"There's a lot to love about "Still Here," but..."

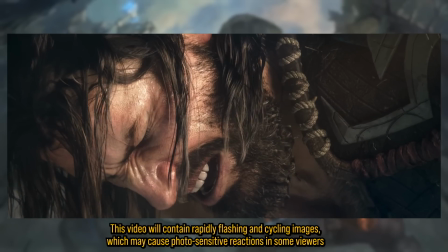0:00 Hello, horse traders and hall monitors. My name is TV Skyen, and the Season 2024 League of Legends cinematic, Still Here, has launched,
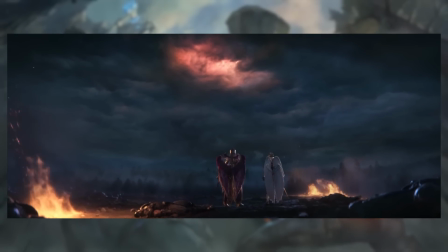0:08 and I watched it, and I was like, oh, that's pretty cool, and then I sort of pushed it away a little bit and sort of forgot about it for a bit,
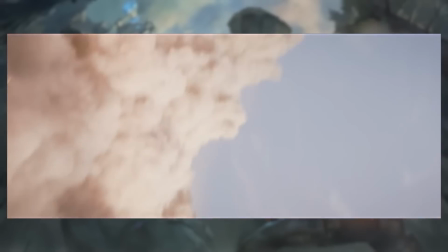0:15 because I've got a bunch of other stuff going on. And then people sort of started asking, hey, that cinematic, do you think it's cool?
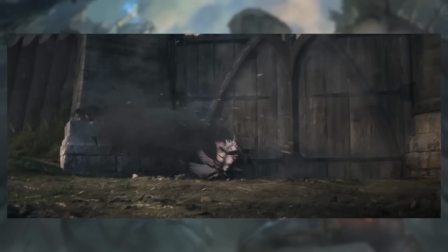0:19 Do you want to make a video about it? And it's like, yeah, I don't know. So I watched it a couple of times again just to sort of gather my thoughts about it, and then it turned out,
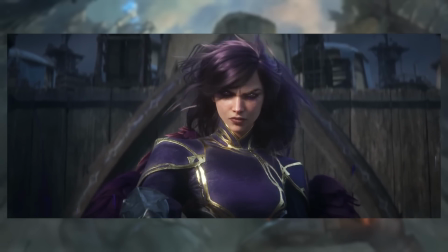0:25 oh boy, I have a lot of thoughts about it, actually, and then it tried to sort of write a script about it, and then that script turned into, well, a lot of criticism, like a lot of negatives,
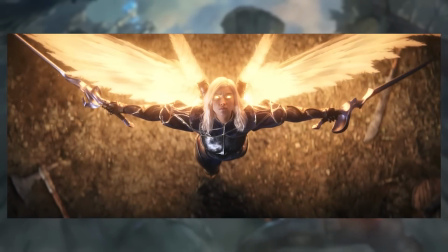0:34 and that was not quite right on its own,
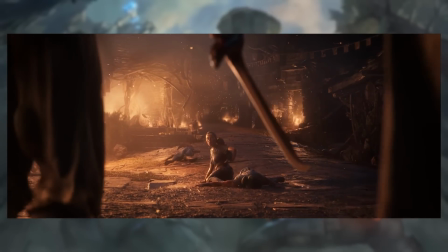0:38 because I do have a lot of criticisms that I want to voice about exactly how this thing is put together and like the stuff that's in it.
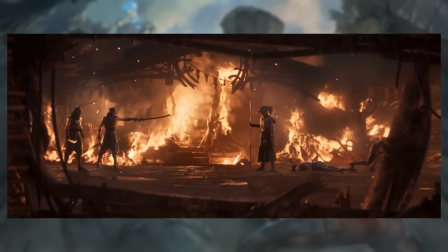0:44 But there's also a lot of really good stuff, right?
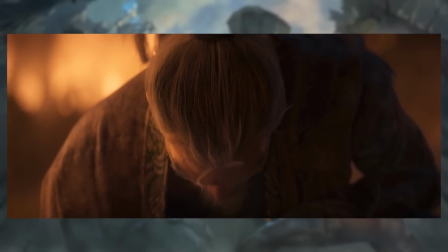0:48 Like there's also a bunch of cool stuff, and I was working on trying to figure out how to make a script out of that for like a more scripted video, and I have concluded at this point,
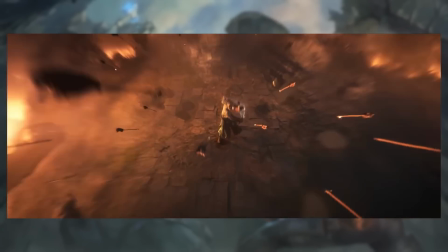0:56 after days of trying, that that's just not going to work. So we're going to do this the classic way.
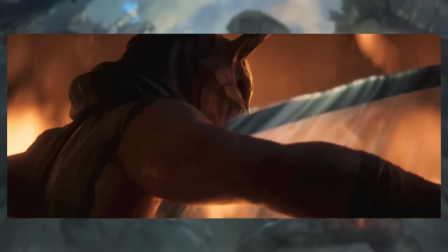1:00 You, me, animated short, mostly unscripted. I'm just going to ramble.
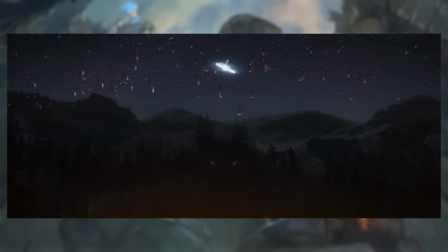1:05 I'm going to lightly edit it so that it's put well together. And we're just going to enjoy ourselves. We're going to have fun. We're going to gush about all the cool shit that happens in this cinematic.
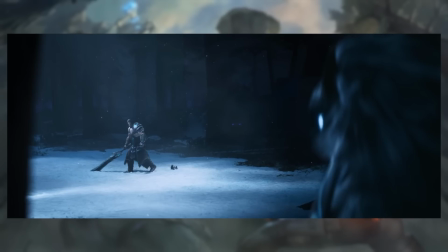1:12 We're going to have a good time. Then, in the second half of the, probably not half of the video, but like second part of the video,
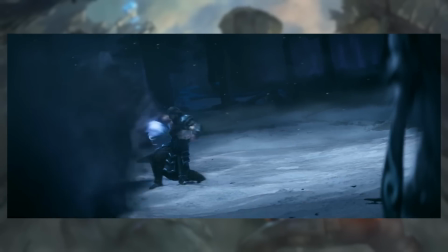1:19 there's going to be a timestamp down below, I will drop into a more scripted format,
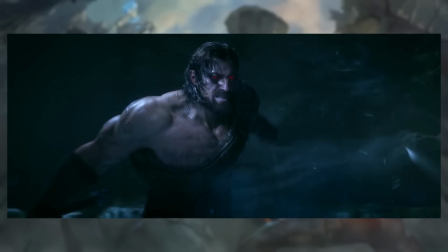1:23 and then we'll talk about my general criticisms of this animated short and some other structural things that sort of hang around the edges of that.
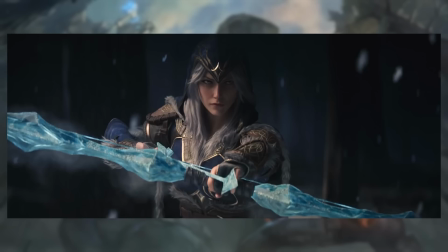1:30 Does that sound good to you all? Well, then yes, let's do that. Let's talk about the animation of Still Here.
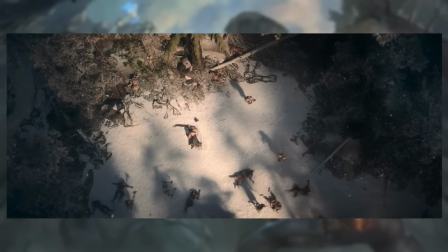1:39 So, we open with a bookend, right? Like, that's essentially how Tryndamere and Ashe's and Kindred's part of the story is being used,
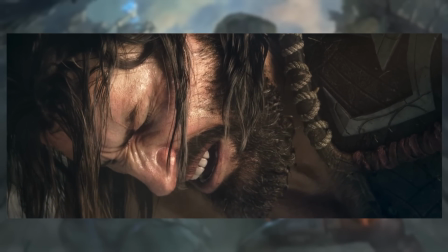1:47 is that they are the bookend, sort of the thesis statement and the closing statement of the thing.
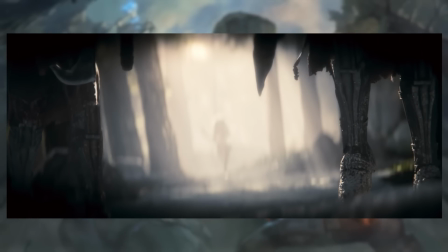1:52 So, like, Tryndamere is on the ground, he's been beaten up very badly, is about to die, probably, and then out of the corner of his eyes, he sees this figure coming towards him in the distance. Who could it be?
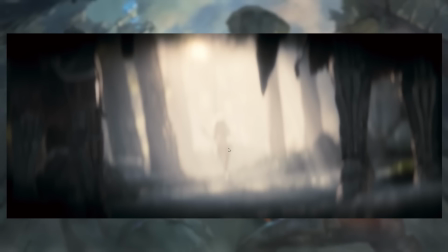2:03 It seems to be carrying, maybe there's, like, the shadow of a bow or something right there. It has, like, slightly feminine form, but who can say? Who could it possibly be? We don't know.
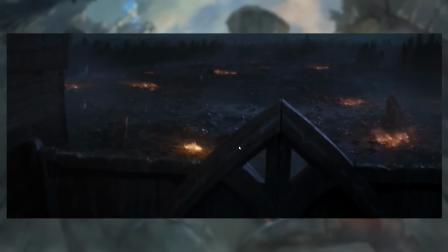2:12 And then we cut to the other two stories that we need to interpret in light of what is happening with Tryndamere.
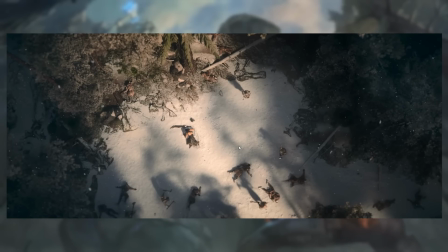2:21 And just to address it up front, Tryndamere has just killed all these guys in combat, and he's on the ground because he's been severely injured and beaten to within an inch of his life, which is so he's using his undying rage is going to kick in and keep him going even though he's on the brink of death.
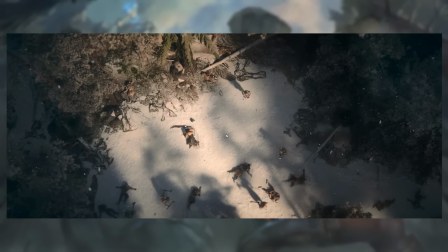2:38 And yes, there are no wounds. We'll get into that when we get to the criticism section, but both here and with the Yasuo part of the cinematic, we're just gonna ignore that we have this very, very realistic style, and yet nobody seems to be able to take so much as a bruise. Talk about it later. For now, we're just going to focus on what the storytelling tells us.
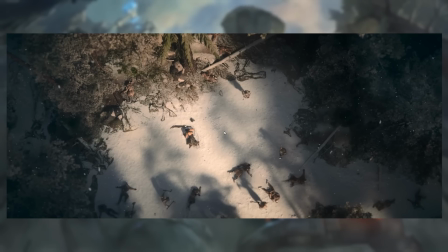2:57 And I like this opening shot a lot in terms of how it uses, the lighting and the shadows of the thing. You have this battlefield where the shadows are encroaching from all sides, right? There's still some sunlight. There's a little bit of light left in the middle of it. And Tryndamere is there in the snow, but you can see that the light is, fading, right?
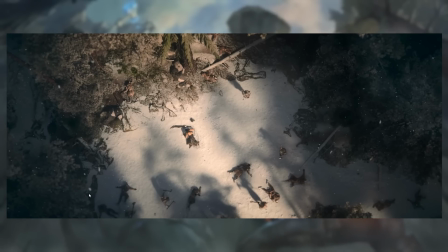3:16 The shadows are closing in. You have the long shadows of the Winter's Claw warriors, the shadow of the forest, and darkness is closing in around us. That, again, this is the thesis statement, and we're going to get a payoff for that at the end of the story, and that's kind of the point of this. And in fact, if I was smart, yes, I was smart,
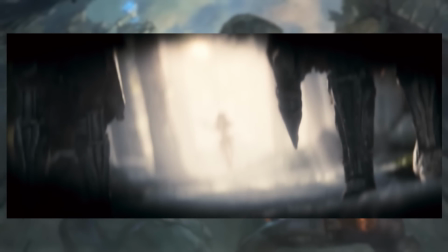3:35 I would have grabbed both sections of Tryndamere's story so we can start with those independent of what happens in the rest of the thing.
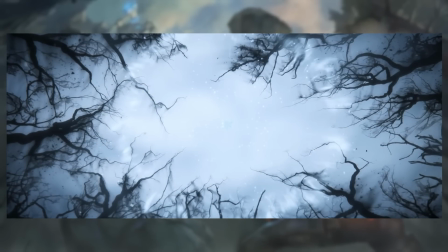3:45 Because the second half of Tryndamere's story opens with this shot, and I think this is very clever because it is trees seen from the ground looking up into the sky, right? Like trees with no leaves on their branches. That's the literal thing that we're seeing right now.
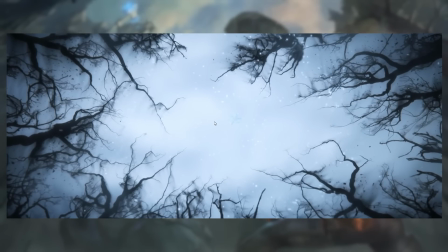4:01 But what it also looks like is blood veins, right? It looks like arteries.
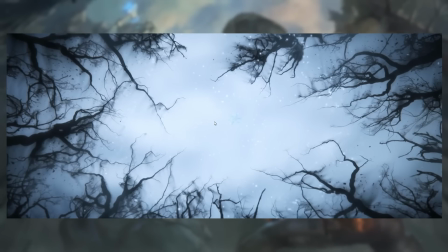4:05 It looks like that little red effect you get around the side of the screen in the game, like Call of Duty, when you're low on health and you need to get into, need to sit behind a wall for a while to recover from the lethal bullet wounds. That's what this looks like to me.
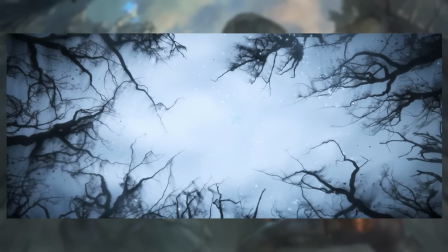4:20 I think it takes a little bit of the visual language of you are low on health that you get in video games, and again plays into this thing of we have brightness and then the darkness is closing in,
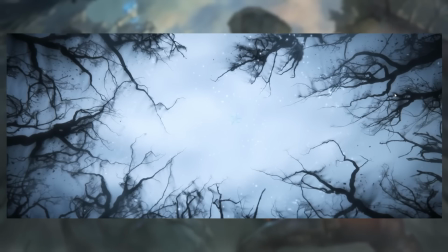4:33 right? It's reaching in from all sides. The tendrils of death are coming for Tryndamere, essentially, which I think is that's decent use of imagery.
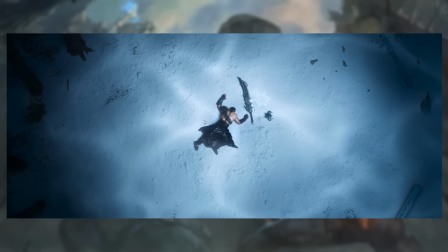4:41 That's quite clever. And one thing to note is the color shift that happens, right?
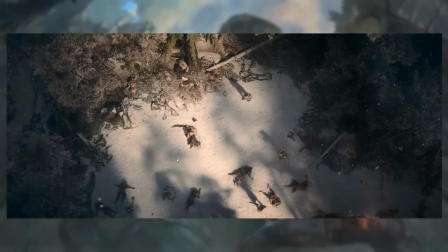4:46 Because here we are this is the golden hour is 4 p.m. on maybe 3 p.m. on a winter's day. when the sun is low to the horizon, it's filtering through a lot of the atmosphere. You get this golden light bathing all over everything, right? And that's like that's gorgeous.
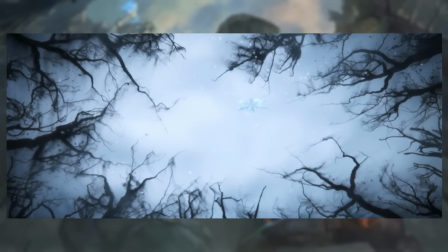5:02 But what happens the moment we shift into the next scene? The light has changed a lot.
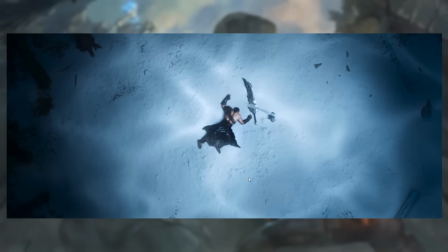5:06 Now, rather than being golden, everything is blue. Everything's very cold, rather than being warm the way that it was. And that's sort of the first subtle hint we get that, oh, okay, something here has changed, right? Like, for one thing, where the hell are the Winter's Claw, right? Like, where's all the dudes that were there with him? Something has clearly shifted here.
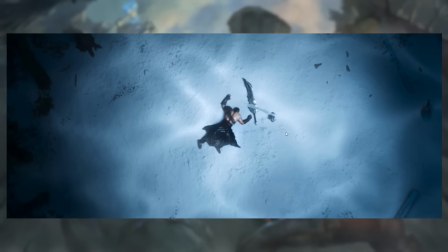5:23 Something has changed, and the effect of the light dappled on the snow here all of a sudden is almost like he's underwater, right?
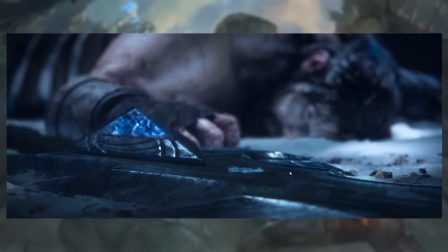5:30 It's like a little bit like it's light filtering down through some sort of ocean above.
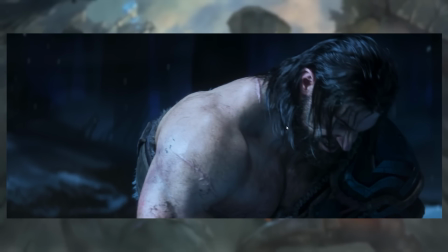5:39 And you can see that, like, that color shift where everything's much more muted, everything's much less saturated.
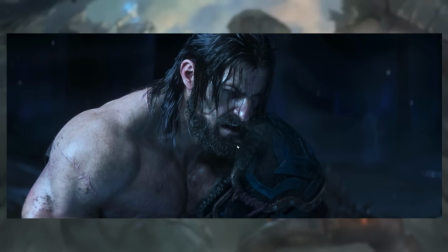5:45 That sort of tells us that we are in a different kind of space, right?
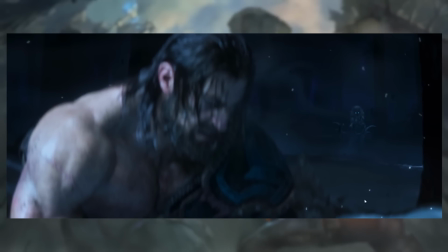5:51 And I especially like the effect that all the snowflakes
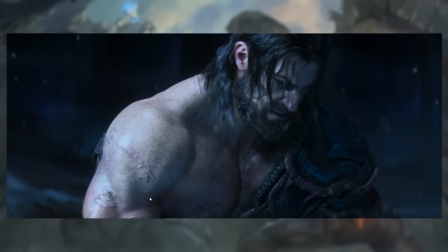5:55 are hanging still in the air rather than falling, which has the dual effect.
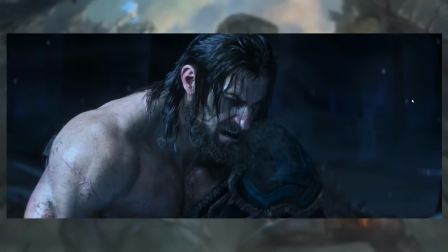6:01 Like, in this dark space, that also kind of looks a little bit like stars in a night sky, doesn't it?
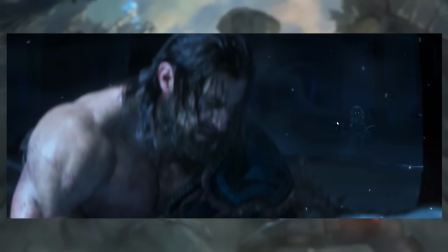6:08 And then we get the reveal of Lamb stepping out of the shadows. Right, and the breath here is used specifically, like, as, like,
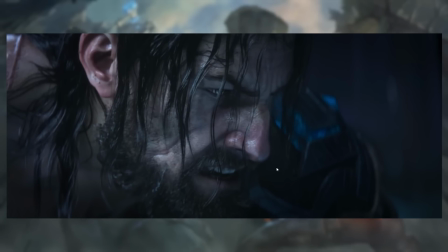6:19 it coincides with, like, the music, in order to sort of keep the beat of the song, so you get this moment of quiet,
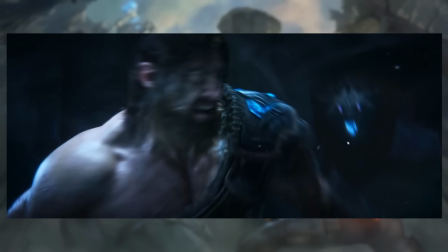6:24 and then this breath, and then, boom, wolf.
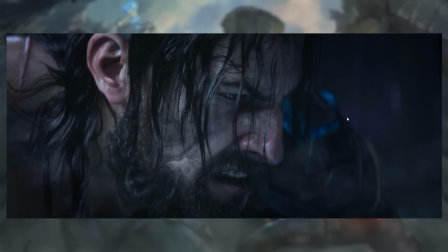6:27 And again, they're doing a real good job, we'll talk about this when we talk about Yasuo especially, of having the characters,
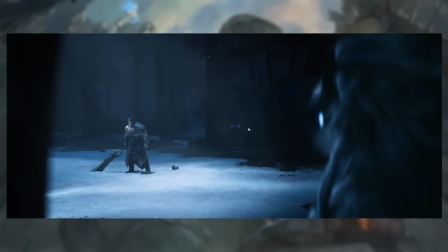6:35 like having death not be this thing that is, like, obvious, but this thing that's skulking around the edges of everything that's happening. This thing that's, like, hovering over everything that's happening. And then Tryndamere is the first one to, like, explicitly confront it.
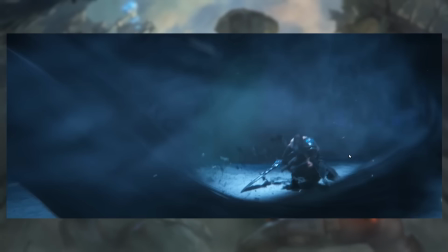6:52 And quite violently, because he's one of the few characters in Runeterra who might quite genuinely be impossible to kill.
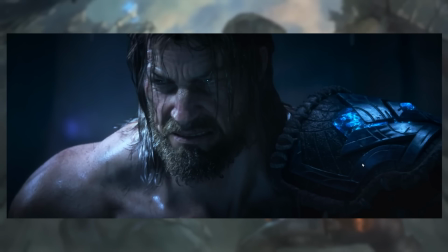6:59 Like, Tryndamere has not had a lore update in a very, very long time. The last thing he appeared in was, like, short story a couple of years ago, where he, like, that sort of shows how he interacts socially with the Avarosa, which is not great. Like, he's not very sociable man, as it turns out. But he's not had a lore update in ages.
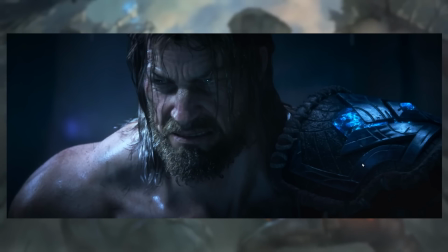7:18 It used to be, a long time ago, that the reason Tryndamere can't die is because Aatrox found him and did some darken magic to him, and now every time he's close to death, the darken magic kicks in and, like, makes sure that he regenerates too fast to die, or something along those lines.
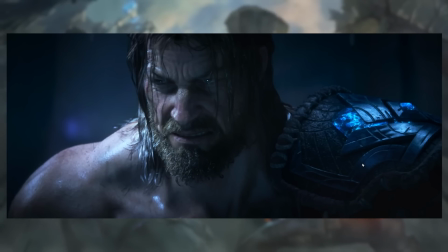7:34 That used to be the story. That has been, ever since the Darken sort of got rewritten. They used to be aliens, briefly, once upon a time. Then there were aliens, then they were demons, sort of, kind of, vaguely. And then eventually they got rewritten to be Shuriman, ascended, that have been corrupted over thousands of years.
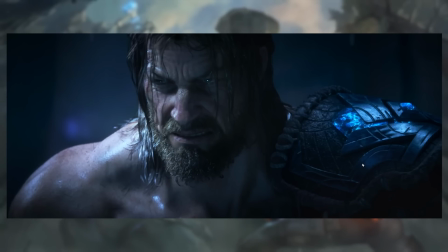7:53 And those stories sort of made it a little bit like, why the fuck would Aatrox go to the Freljord? What does he want up there? He's not really a demon of war anymore. So that's kind of been quietly written out of his story, and now there's not really any explanation for why Tryndamere is the way that he is.